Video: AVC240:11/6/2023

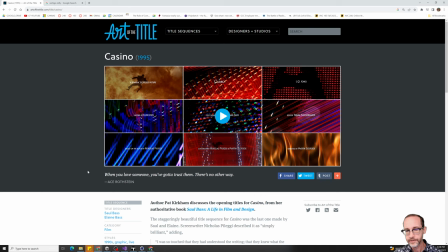Later on, if we look at, you know, what's a later film for him, you know, Casino, the
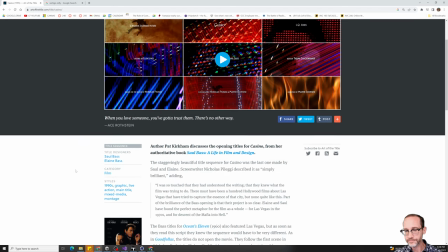Scorsese film here,
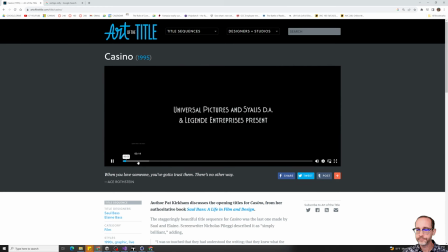creating sort of a abstract feel of motion graphics with the,
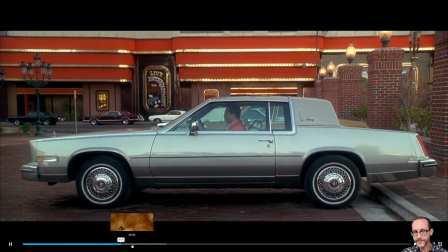by using older style Vegas lights as
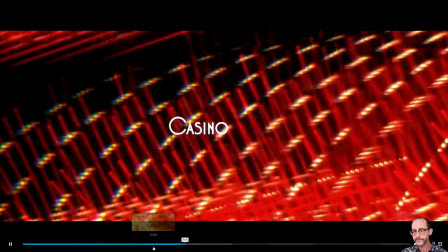the backdrop to what's happening after we get past the explosion there.
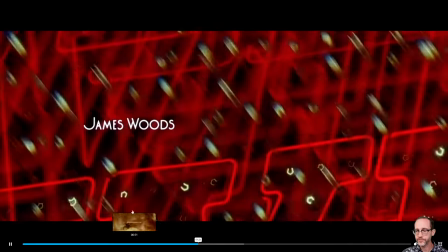So we have these close-ups, turning, you know, close-ups of these lights into
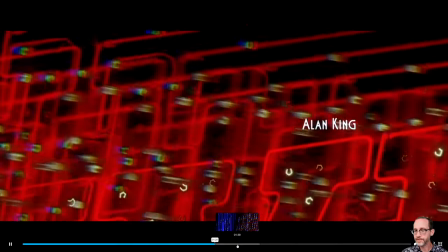abstract backgrounds that set the table for putting all the titles,
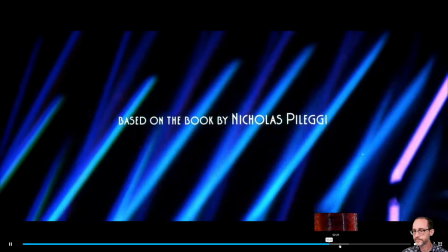who's in the movie, who's directing, so on and so forth.
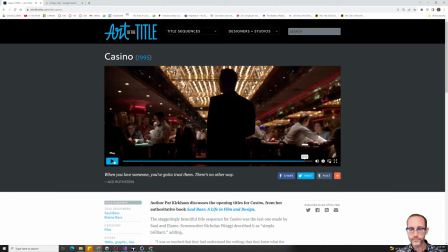These examples here, you know, we're using motion graphic style, more abstract imagery in the background. Let's see how, so that's, you know, what the title sequence does. Saul Bass, this,
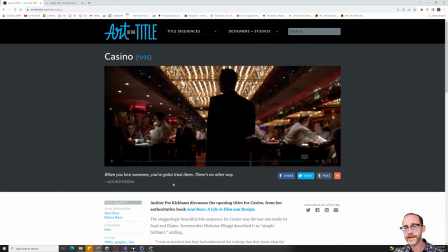in his other sequences, you know, this is the beginning of this idea. You'll see that many, many of these title sequences can be experimental in a way that the film or the movie or the game is not.
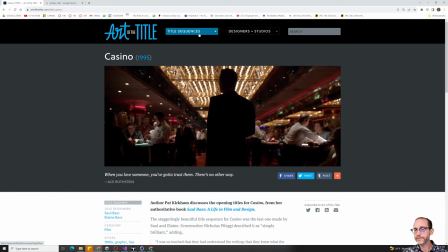Let's look at some here that we're creating using some more modern techniques. And so let's come in and look at, we looked at that sequence from Westworld.
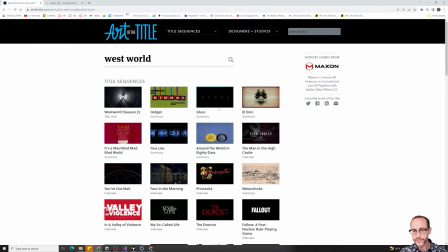Let's look at the Westworld titles, because I think this is a good example of using 3D
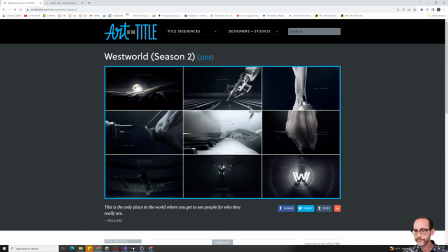in a very cinematic way. And so if we look at this,
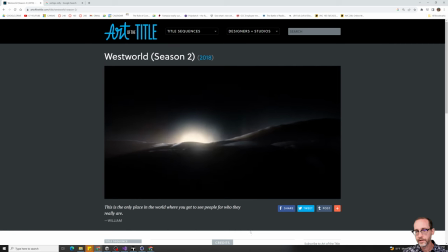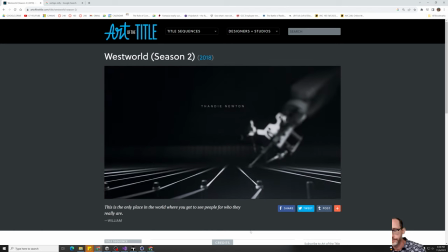let's make some notes about the camera techniques here, right?
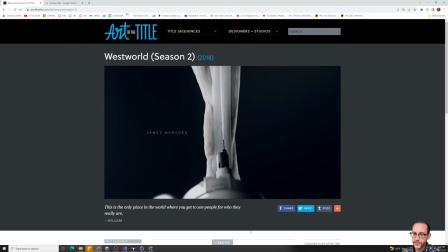So this one in particular, I think, can be a good model for the kind of work we can do here.
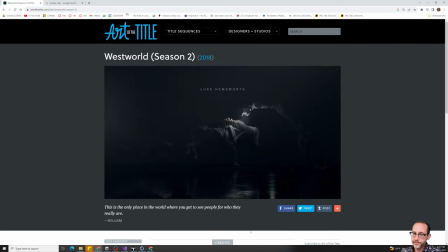You know, we can use Twinmotion now to get a high quality render and really play with the light and the depth of field.
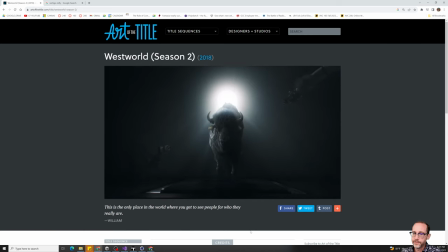And we have a series of shots here, you know,
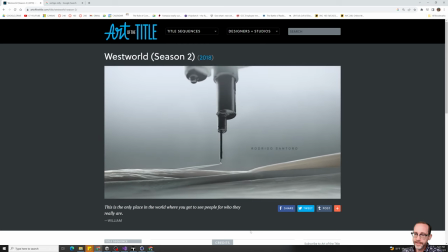that they're representational and that we can usually make out what's happening, but a lot of times we're very close up.
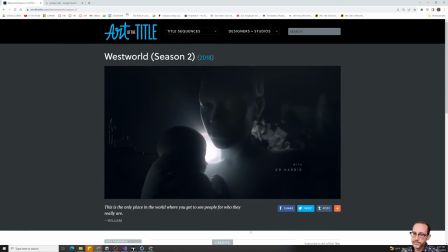A lot of times we have, you know, sort of very minimal animation.
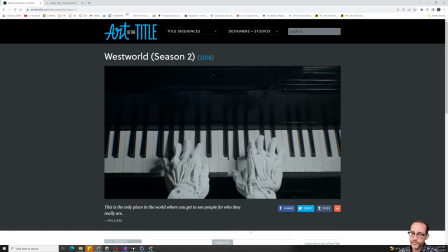Objects are moving slightly, you know, not that much character animation.
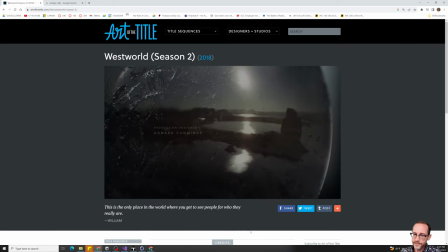You know, we have the piano playing there in this example, but in many of the shots,
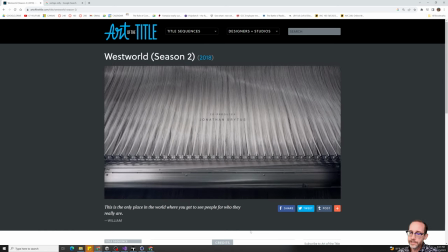we are essentially leaning on a lot of our cinematography techniques, pooling focus,
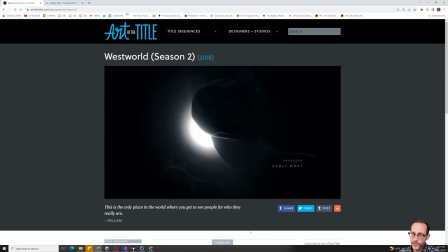very slow linear camera motion,
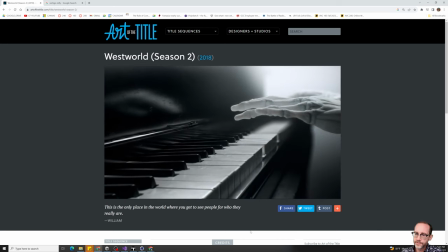and then very selective use of light to create a lot of contrast, and
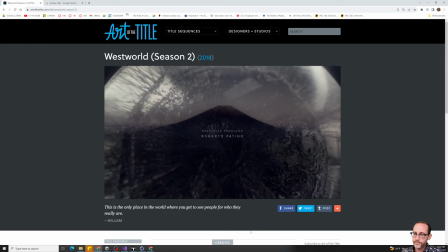really well-balanced frames that allow you to present the type really
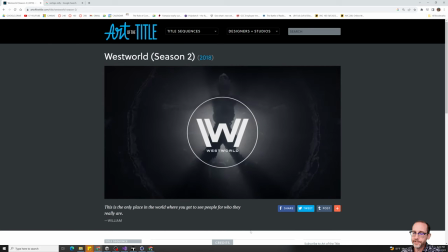clearly in setting the tone for what's going on here, right? So this one is, as a particular narrative
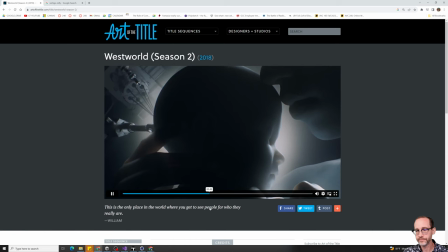function, in that this is about some sort of synthetic robot beings,
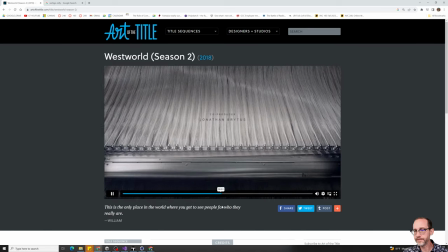and we're kind of seeing the process of them being manufactured here to some extent,
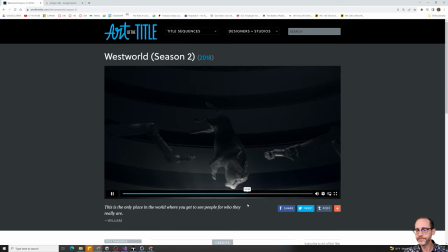combined with the metaphor of the player piano, right?
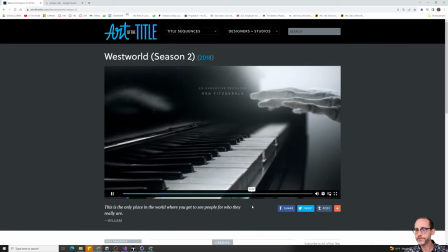Something that is this, ostensibly human activity, then sort of taken over by a machine.